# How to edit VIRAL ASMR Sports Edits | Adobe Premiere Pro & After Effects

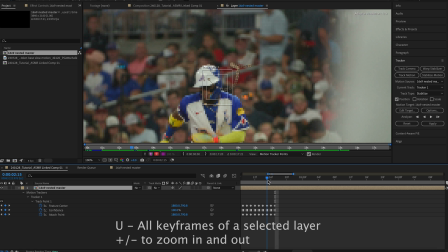You can hit plus, plus, plus, zoom in a little bit, and go back a couple keyframes. You wanna keep it in the center of his head.
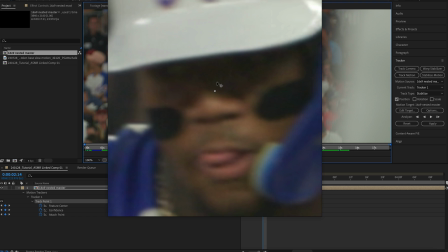So just move it manually. Pick a common object. I'm gonna do his nose right here.
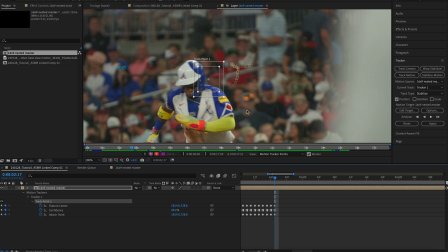And there, you kinda understand the manual process behind this. What I do is throughout the whole edit, I will kind of hit play, see how the software tracks it, and go back and do it. But for now, I'm just gonna kind of speed this part up so we get through this tedious process.
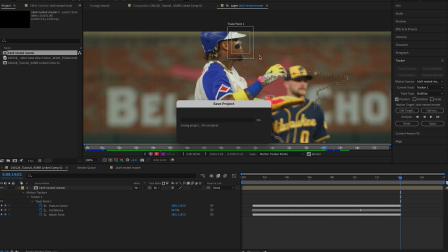Whenever you get that to a point that you feel comfortable with, manually tracked, auto tracked, whatever, it's gonna be pretty arduous, but make sure you save your project and then hit apply.
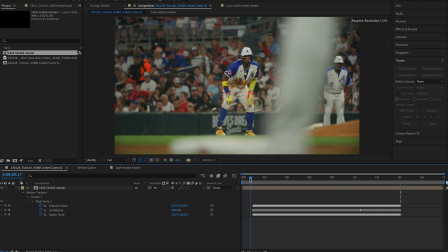Make sure you're good to go, X and Y. And then you will see it is tracked.
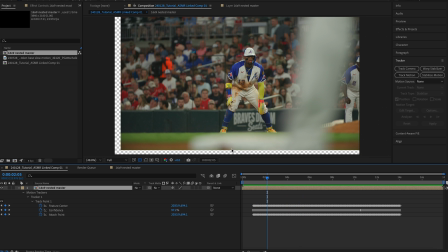The next step in this process is to get rid of these kind of borders. See this right here? Whenever it tracks, we're gonna need to scale in a little bit.
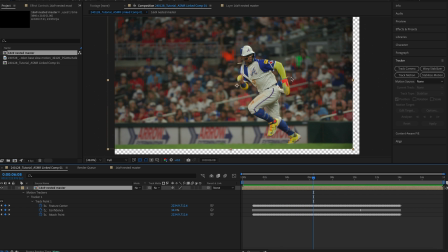That's why when you are shooting this, make sure you shoot a little wider so you do have some room to scale in.
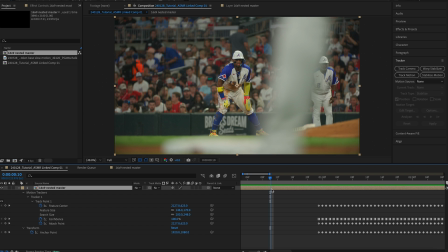4K also helps. Again, you can hit U on your keyboard to bring up all your keyframes from everything. What I'm gonna do is hit S and make a keyframe for scale, and then P for position, and then I'll be able to see those in here.
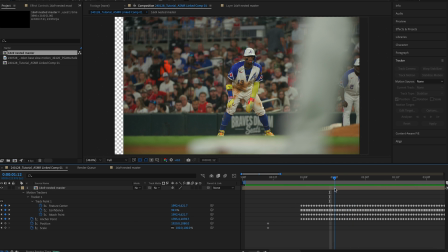Now, see how this starts right here?
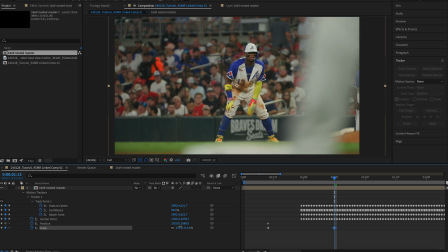I am going to zoom this in the scale just to get rid of some of that excess borders.
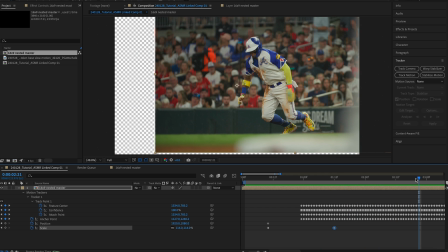And whenever he breaks, I'm going to zoom in to kind of create that alternate reality, I guess, if you want to call it that.
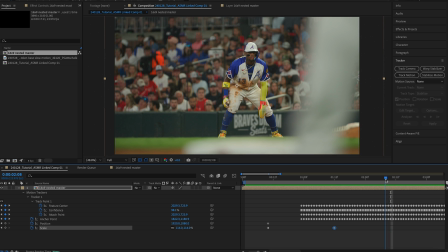So whenever I find that frame at the bottom, make another scale keyframe. You're gonna have to mess around with this a little bit. And then scale in.
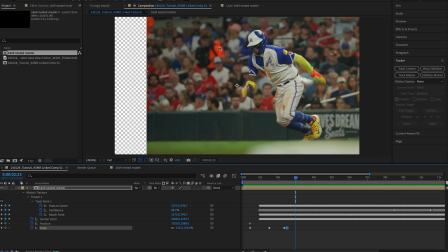Now keep in mind, whenever you are editing this, you're gonna want it, the final product will be in kind of a narrower format than this wide frame. So you don't really need to worry about this as much unless you are exporting it in a 16 by 9 frame. I'm gonna do a 4x5 or 9x16 vertical video just to optimize it for social.
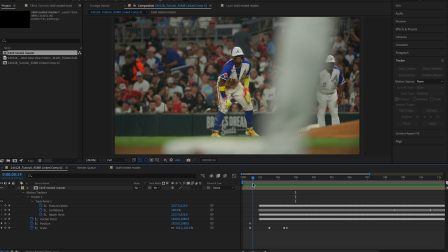And also keep your subject in mind as well for that same aspect, if that makes sense.
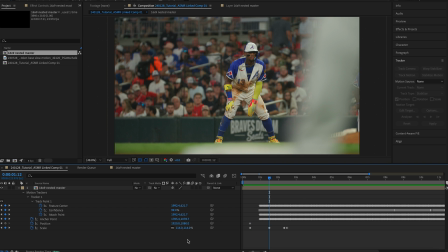So I'm going to go here and kind of
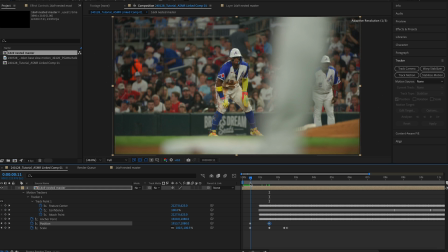keyframe Ronald more into the middle before we start this whole process. And there we go. Now we have this whole thing keyframed.
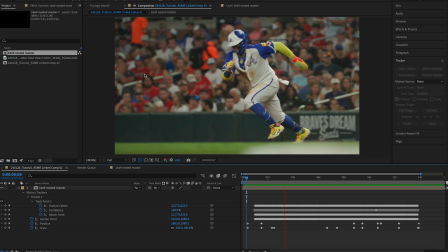Again, if you want to export this into 16 by 9, make sure you're taking care of the edges of this frame here,
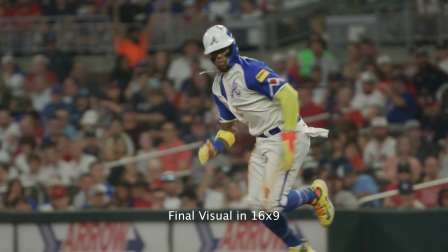but I'm going to do a 4x5, so I'm not going to pay attention to that. So once you get all of this keyframed in the 16 by 9,
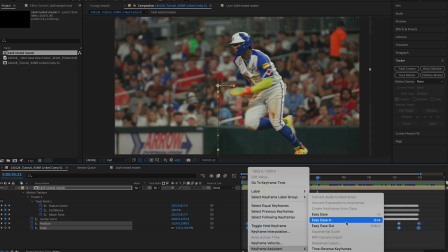drag all of your scale and position keyframes and go to Easy Ease and just rewatch this and make sure it's good to go.
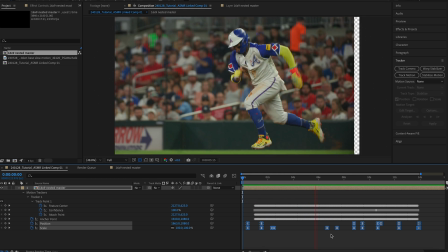The Easy Ease is just gonna make these keyframes a little more natural.
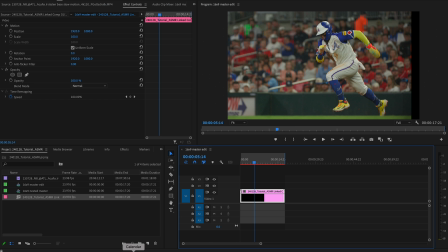Once we get that figured out, I'm gonna go back into Premiere Pro and make a new sequence.
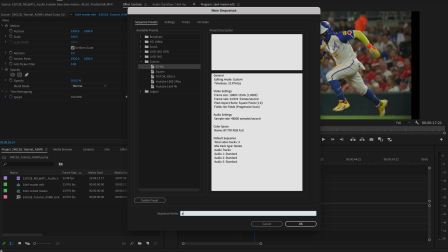And this is gonna be my final product sequence. So 4x5 final edit.
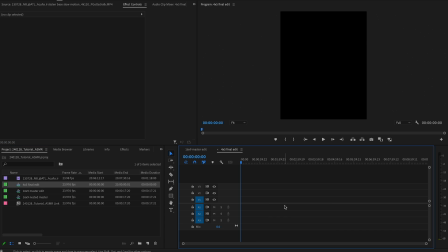Okay, now we have that in.
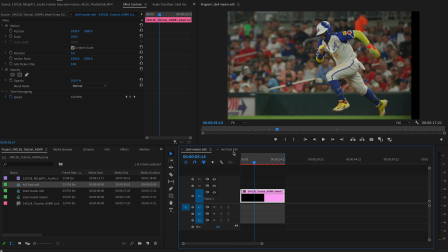What I'm going to do is take this linked Adobe composition, Command C or copy it, and then paste it into my timeline.
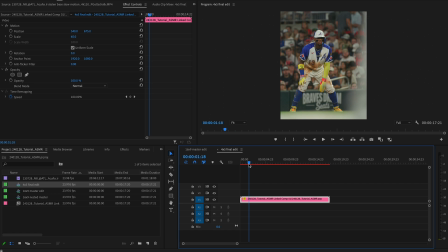Now we have this in here, I'm gonna adjust the scaling. I'm going to start where I wanna cut it with a C, a little blade tool. You can do all this in AE, but I like to do all my sound in Premiere Pro. It's just easier for me. Again, if you're a master at After Effects, go be it, go do it in there, but I like to do it in here.
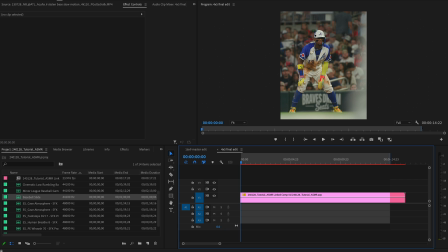Now that we have this edit put into this type of sequence and after we keyframed it, motion tracked it, speed ramped it, whatever, it is time to do the sound, which is the most important part.
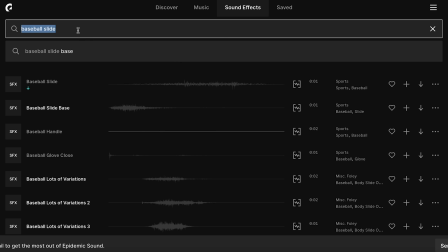I get my sounds through Epidemic Sound up here. This is just a couple of the things baseball-wise they have.
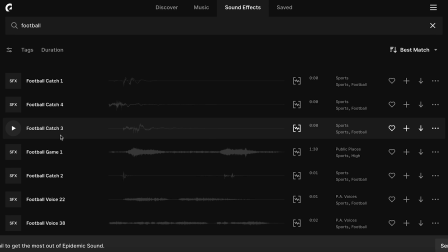They also have like football stuff and whatnot. It's up to you.
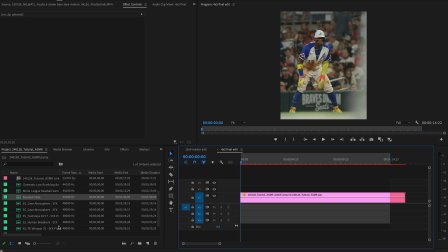There's a bunch of different sites you can get sounds from, but I use Epidemic, and here we have a couple effects. First off, I'm going to start with the zoom in, and I'm going to do like a whoosh effect here.
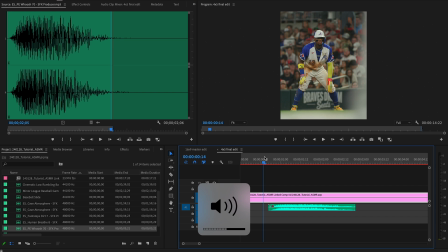And that's gonna sound like we're going into the slow motion alternate reality.